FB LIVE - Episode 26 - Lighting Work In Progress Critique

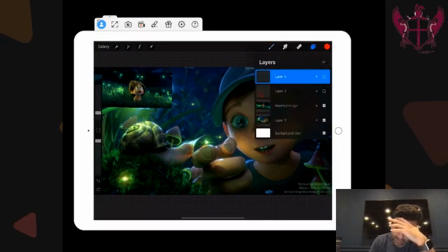(20:36)
I think you can probably, so let me turn this off so I can see. You might be able to go a little bit darker. You might be able to go a little bit darker. So it's nice to have this moonlight, have that hit.
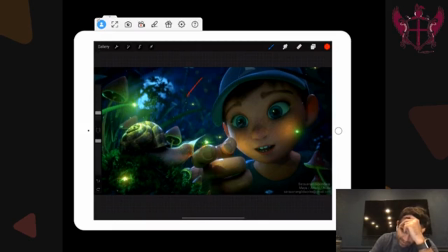(20:50)
I like these little rims and stuff you're getting back there, but like intermittently, this area back behind him here, like this stuff, especially, and then a little bit in here can go a little bit darker. And I would, trying to think compositionally, I would keep, like this one's nice here,
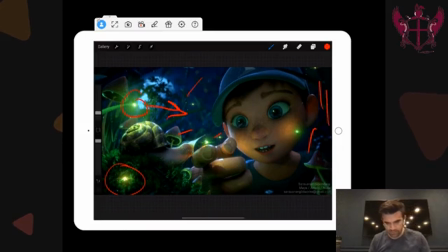(21:09)
but I would move this guy over a little bit because you want to keep all the focus kind of right here in the middle. Like this one's fine because I just think it looks really cool, but you want to move him in there so that this light, instead of hitting the outside of the shell, hits like here and here.
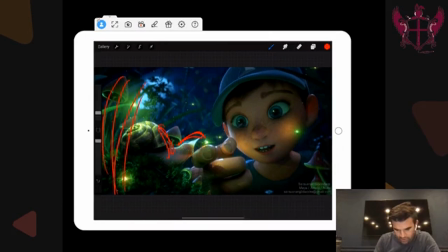(21:26)
And that way we can allow this area to get darker, and then really kind of just, again, focus in on this interaction here. Again, watch the connection point there. And then everything else is looking pretty good.
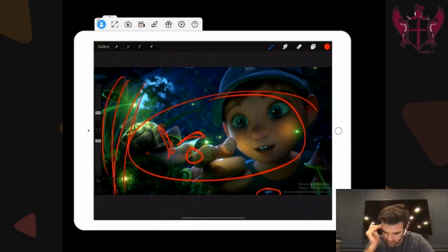(21:41)
But just, oh, and I would kill this little flower. I know that's probably in there, but for some reason it's throwing the scale off for me a little bit. And if somebody, I might have missed that on some other ones, but for some reason right there, I just noticed it. But it's just like, it makes him feel like a super giant. So just watch out for that.
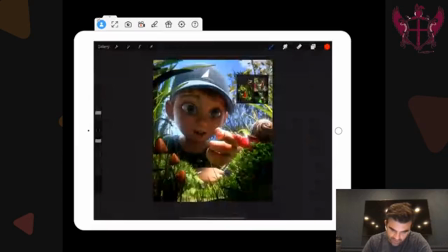(22:02)
This one's cool. I see in your reference here, you've got some squarer, taller aspect ratios, totally fine.
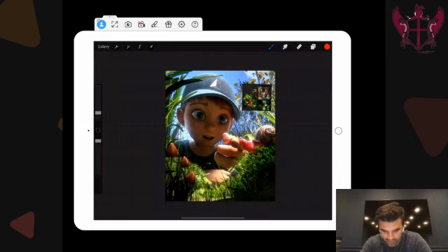(22:12)
I think I mentioned this to a TDU student a couple weeks ago when they posted, but just be aware of the aspect ratio that you use. It all makes a difference. It all matters. Like if you go longer landscape, you're thinking more cinematically.
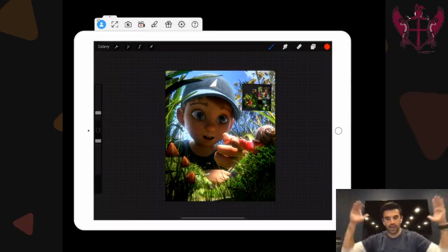(22:26)
You're thinking more telling like talking about a vast world. If you want to make the audience feel a little more compressed, that's when you do these square formats. There's some films I've seen recently that kind of play with format throughout the scene or throughout the film.
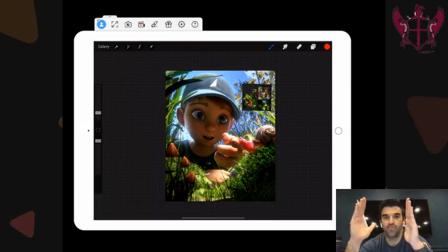(22:41)
So it's like when you want the audience to feel bigger, you open it up. If you want them to feel a little more claustrophobic, you squeeze it down a little bit. So just be aware of that whenever you're lighting.
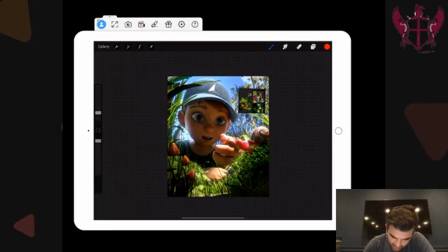(22:51)
So a couple things, I would get a little bit more shadow in down here. I would really emphasize on the character on his face. Again, bounce light. It's all about this bounce light. Fake it in there. Like put a card there. Really bounce it up.
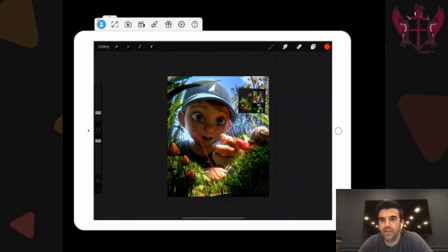(23:04)
You know, this is again, what you have here would be, I would say, photo real-ish or natural. But cinematically, we want to just like feel this connection between him and the earth, between him and the snail, between him and this low area. So if I was shooting this for a film, I would add a light source down there and really kind of glow it up.
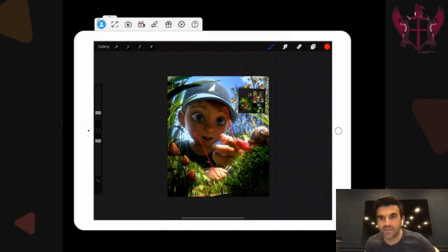(23:23)
So it's like like I said, he's really like give him something to really lean into, like a fun light source there.
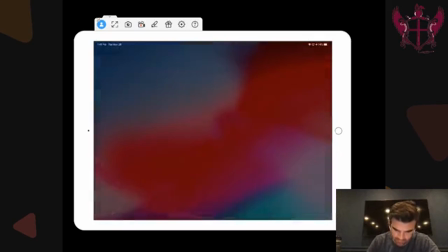(23:29)
I think you get more shaping on the hat here.
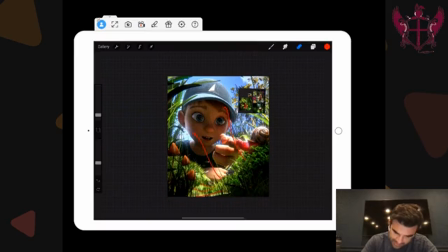(23:34)
I think we can make the determination which side, left or right, the key is coming in from, because right now it feels a little bit universal. I would just, have that be more one side or the other here.
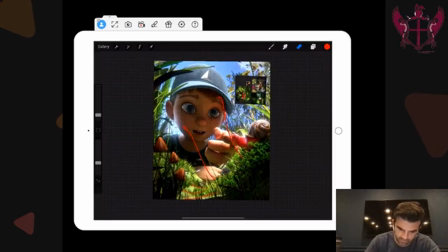(23:49)
I lost my pen there. Oh, there we go. More like this way or this way.
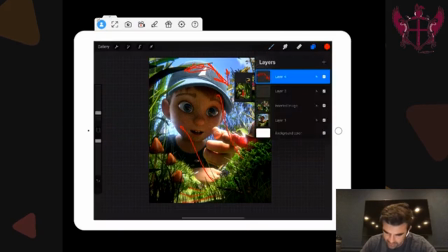(23:55)
I think the greens in the grass might be getting a little bit saturated. So especially like in here, just maybe try pulling back that saturation a little bit. And then the last one, like pop this guy off.
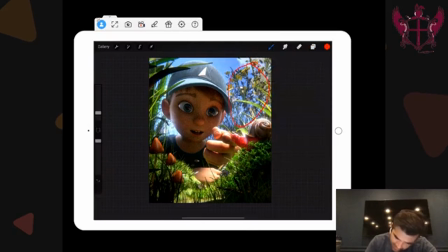(24:12)
Back in here, it's getting a little bit flat and it doesn't look like it's being lit on a sunny day. So try and get some more key elements, like especially on that flower there, just some more key elements in there. And again, yeah, this is kind of a bad setup on our part. Sorry about that. Just kill these couple of flowers right underneath his chest.
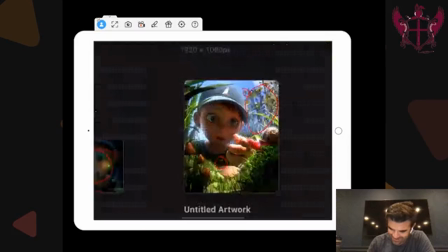(24:29)
Again, making him feel like a super giant. Our bad on that. I won't hold that one against you when we're doing judging on these final ones.
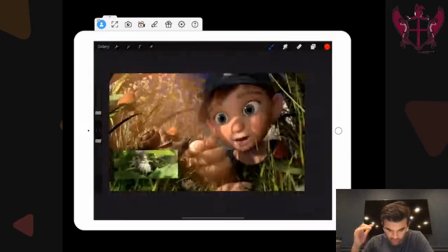(24:36)
Okay, last one here. So again, some epic reference. You guys are doing great with that. Again, one of my favorite films.